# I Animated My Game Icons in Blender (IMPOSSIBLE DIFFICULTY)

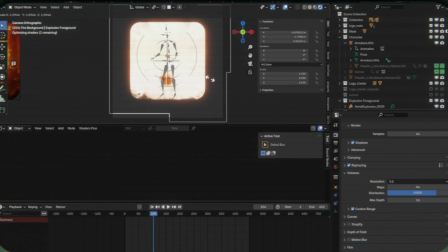But because the explosion's there, you can't see it, and it perfectly seamlessly hides the transition. This is another thing that I want to come back to for animating all the time.
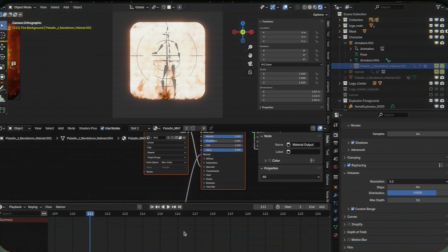A lot of stuff that you'll see, both in original animations, my animations, and even all the way up to the level of something like Pixar, are going to use tricks and sleight of hand like this to hide transitions between stuff.
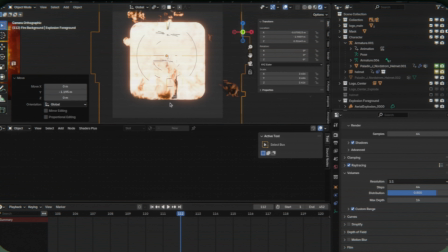You know, sometimes you'll have a character pick up an object, and what's actually happening is there's two of the same object in the same spot,
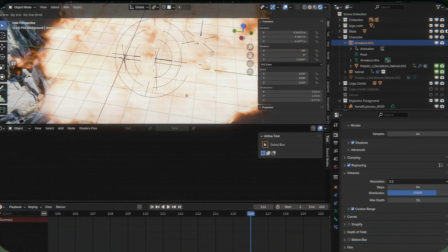and one of them's parented to the character, and the other's parented to the table or whatever. Sometimes it's something like this horrifying stuff from Pixar,
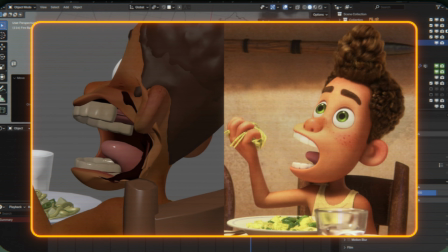where they just mushed the character's face around in the background so that they could get the right expression, and it doesn't make sense to build an entire rig just to do, one facial expression.
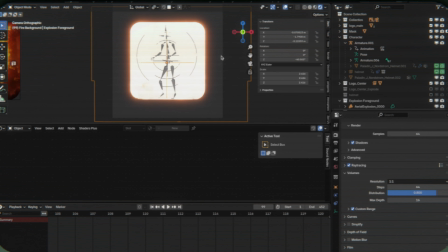So if you think that it looks like something was an interesting way to cheat things, it probably was.
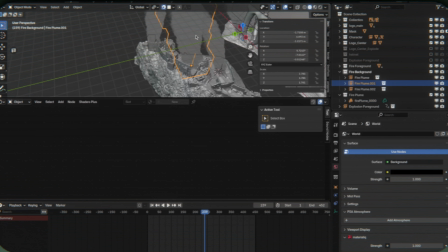Moving on to the fire in the background, I once again used a VDB that I already had and assigned my material to it. I just made a duplicate of the material so that I could make further adjustments to make it look more fire and smoke plume-like and less explosion-like.
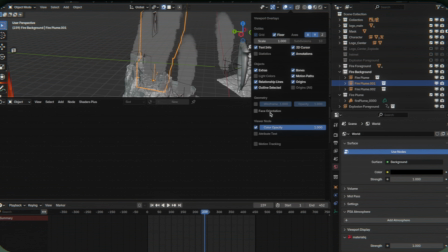And that's just adjusting the color hue a little bit and adjusting the controls that I set up to
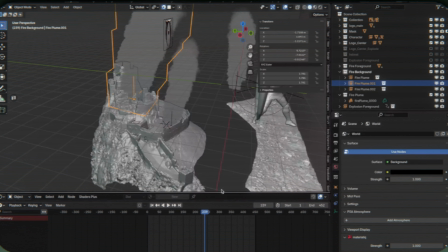blend between smoke and fire to give it a little bit more smoke and a little bit less fire.
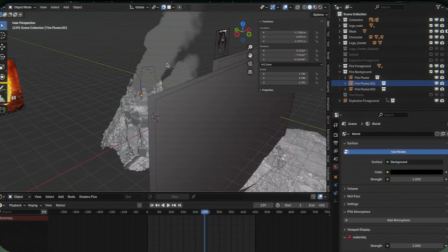And for that one, I also had the VDB in its own collection, which is disabled,
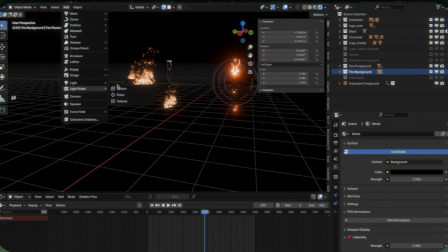and the plumes that you're seeing are actually instances because, I want 3 of these things, but they're different sizes,
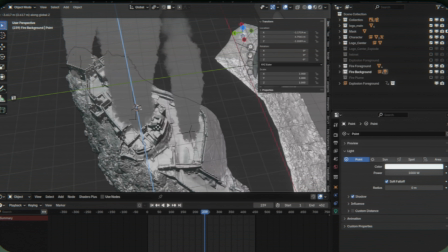and I can get away with using the same fire over and over and over again, and that saves me time and effort, and it also, renders quicker.
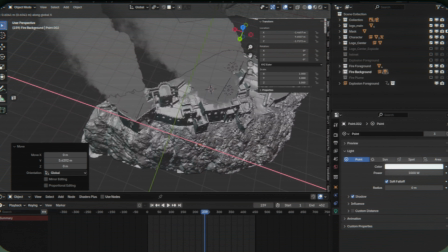And for the lighting, I just added a handful of red tinted point lights around where the fire emitters are,
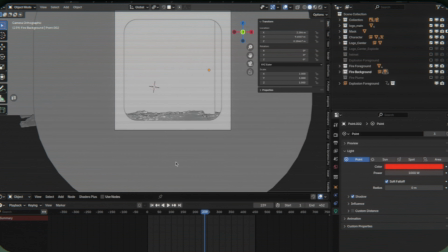and I linked those all so that I can set the controls on one, and all of them will just adapt to be the same as whatever setting I have done on one of them.
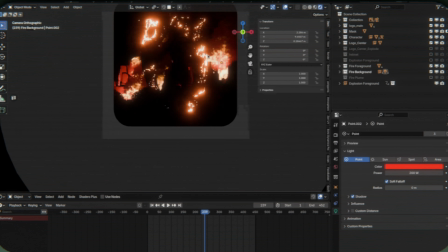That way I only have to ever change one light at a time, which makes things easier. And then it was time to do the logo. And that one I can't use pre-canned fire for. Luckily I have Embergen, but even still, this was a long process. I'm showing you the end result, but the reality is what I ended up doing that finally worked was starting with one of their fire presets that I liked, and instead of emitting it from a existing Embergen object, I exported an FBX of just the outside of the logo, and I used the import node to import that into Embergen.
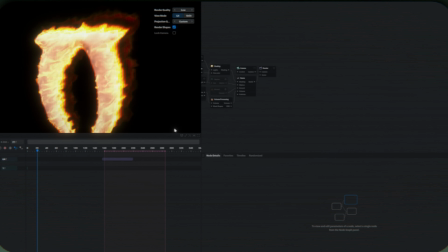And then I used it as the surface for the fire emitter. But then I also had to make changes to the domain size. I had to add a wind node in to just give it a little bit of a breeze because, in the example, it's kind of going one direction, and I think it's a little more dynamic to have that. I messed around with the noise to get the fire to be kind of noisy for ages.
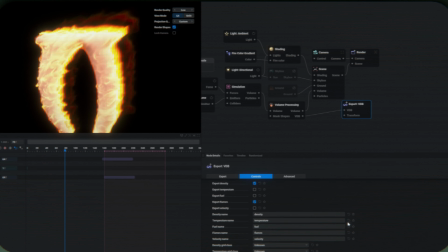And, the reality is this is a, 20, 30-minute video, whatever, but I spent probably a solid 2.5 or 3 hours at 11 o'clock at night fiddling with these. So, if you feel disheartened when you're working on your project and you're going, oh my God, ByteDozer does this stuff so quickly. No, I don't. I edit it down, and through the magic of editing, my hours and hours of screaming at my computer are reduced into 5 minutes.
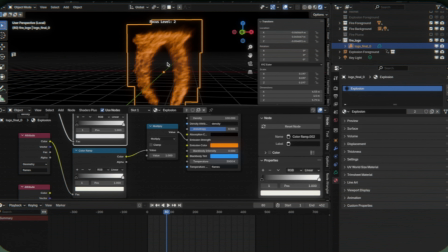I did eventually get it working, and I was pretty happy with the end result.
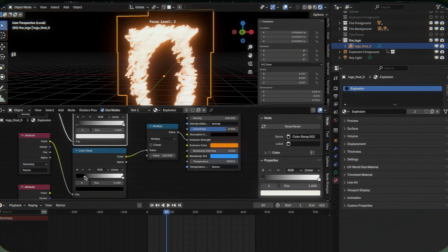And through the magic of VTB, I was able to export it as a VTB and just bring it right into Blender. And I did basically the same thing I did with my other explosions from that point. And I set up the simple material, tweaked it a little bit so that the flames are much more prominent, but the basis of the material is the same as all of the other ones.
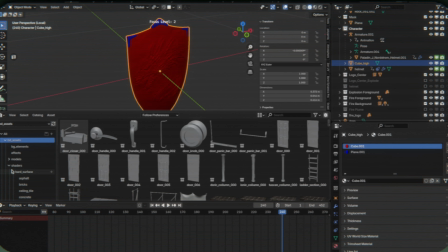And finally, I grabbed a cool shield and cool sword model that I found again on CG Trader, and I added some simple metal materials that I already had on them.
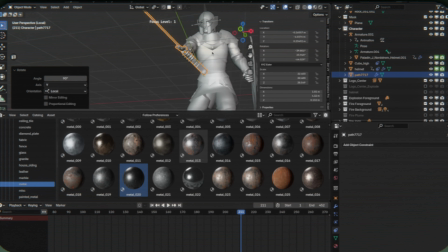And then I used the same parenting trick I used for the helmet, but this time instead of attaching the shield and sword to his head, because that wouldn't make any sense, I attached them to each of the guy's hands.
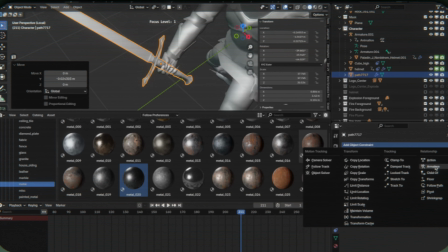And I basically placed them first and then set up the constraint. So now as the character moves, they move along with his hands.
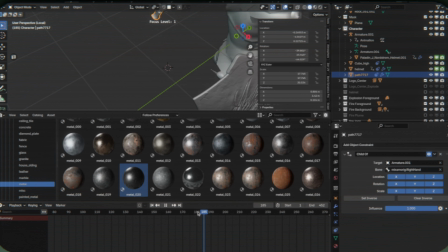And I think it looks pretty damn good, honestly.